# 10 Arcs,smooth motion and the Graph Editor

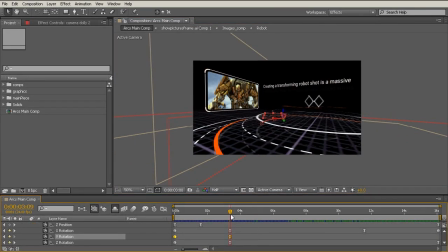(8:14)
So let's go back to our Y rotation, and let's go to this keyframe here. And let's maybe let's see where our major poses are. Maybe set another keyframe right here. Let's go to this value.
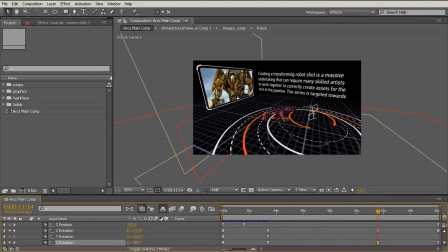(8:30)
And it looks like it's not the Y rotation, but actually the Z rotation we need to modify to recenter our asset. So once you've made sure your poses are correct, let's go back and just make sure we're doing one final tweak here.
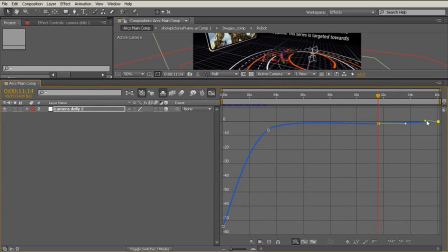(8:46)
Okay, so let's take a look. And let's flatten that out. Okay, great.
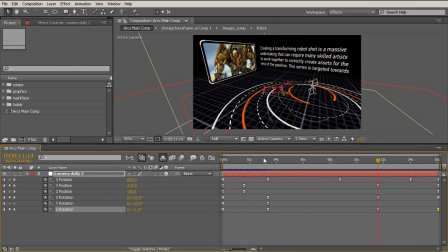(8:53)
Now the last thing we can do to make this even smoother is slightly offset all our keyframes from each other.
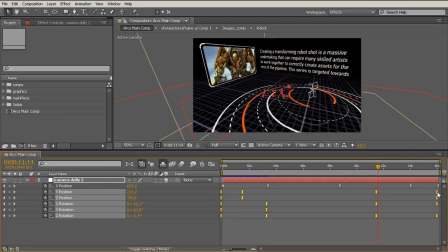(9:00)
So I'm just going to select the keyframes of the Y and Z, and I'm just going to move them back a little bit. And all we're doing here is offsetting the beat. So we're changing the timing of when these things will land.
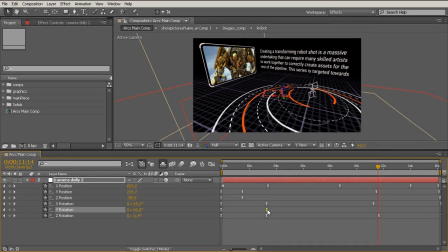(9:14)
And what that does is if the rotation and the various position values change on different frames, it's less likely that our mind is going to see that as a unified movement,
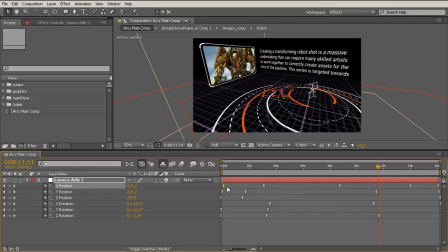(9:27)
because we are now essentially breaking these apart and changing them or making sure they hit on different frames. So it looks like a mess, and it's a little difficult, or more difficult, to modify now,
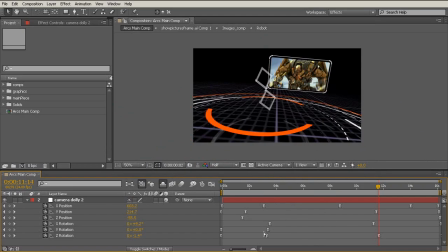(9:40)
but if we take a look at our final movement, I think you'll agree that it is much improved over what we started with. So I'm going to pause the video while this RAM previews, and then we can take a look at our final arcing motion. So here the RAM preview just finished,
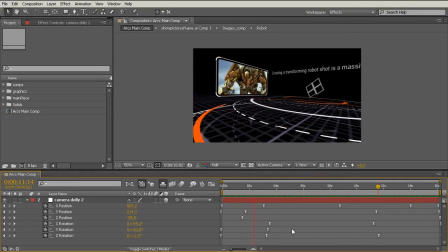(9:55)
and while we do have acceleration and deceleration, you can see that the movement is much more fluid and much more smooth than what we started with. So remember, try and keep your movement and try and keep your animation in an arcing fashion,
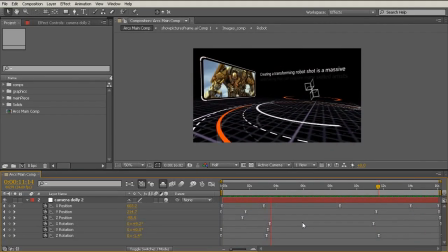(10:11)
because having linear things, again, is very mechanical, it's very unnatural, and it's not what we're used to seeing. So things like cameras should have this nice kind of arcing motion,
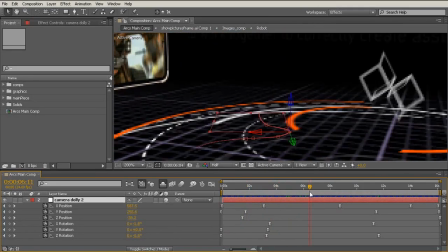(10:24)
and sometimes we're going to have to get dirty and get into the keyframes themselves to be able to create this kind of arcing motion.
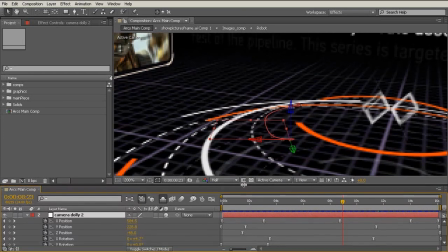(10:32)
So remember that you can break your position apart in the graph editor,
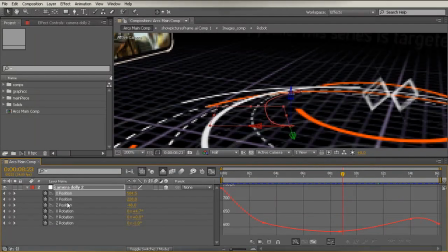(10:37)
and you can go in and modify each curve to create whatever kind of motion you like.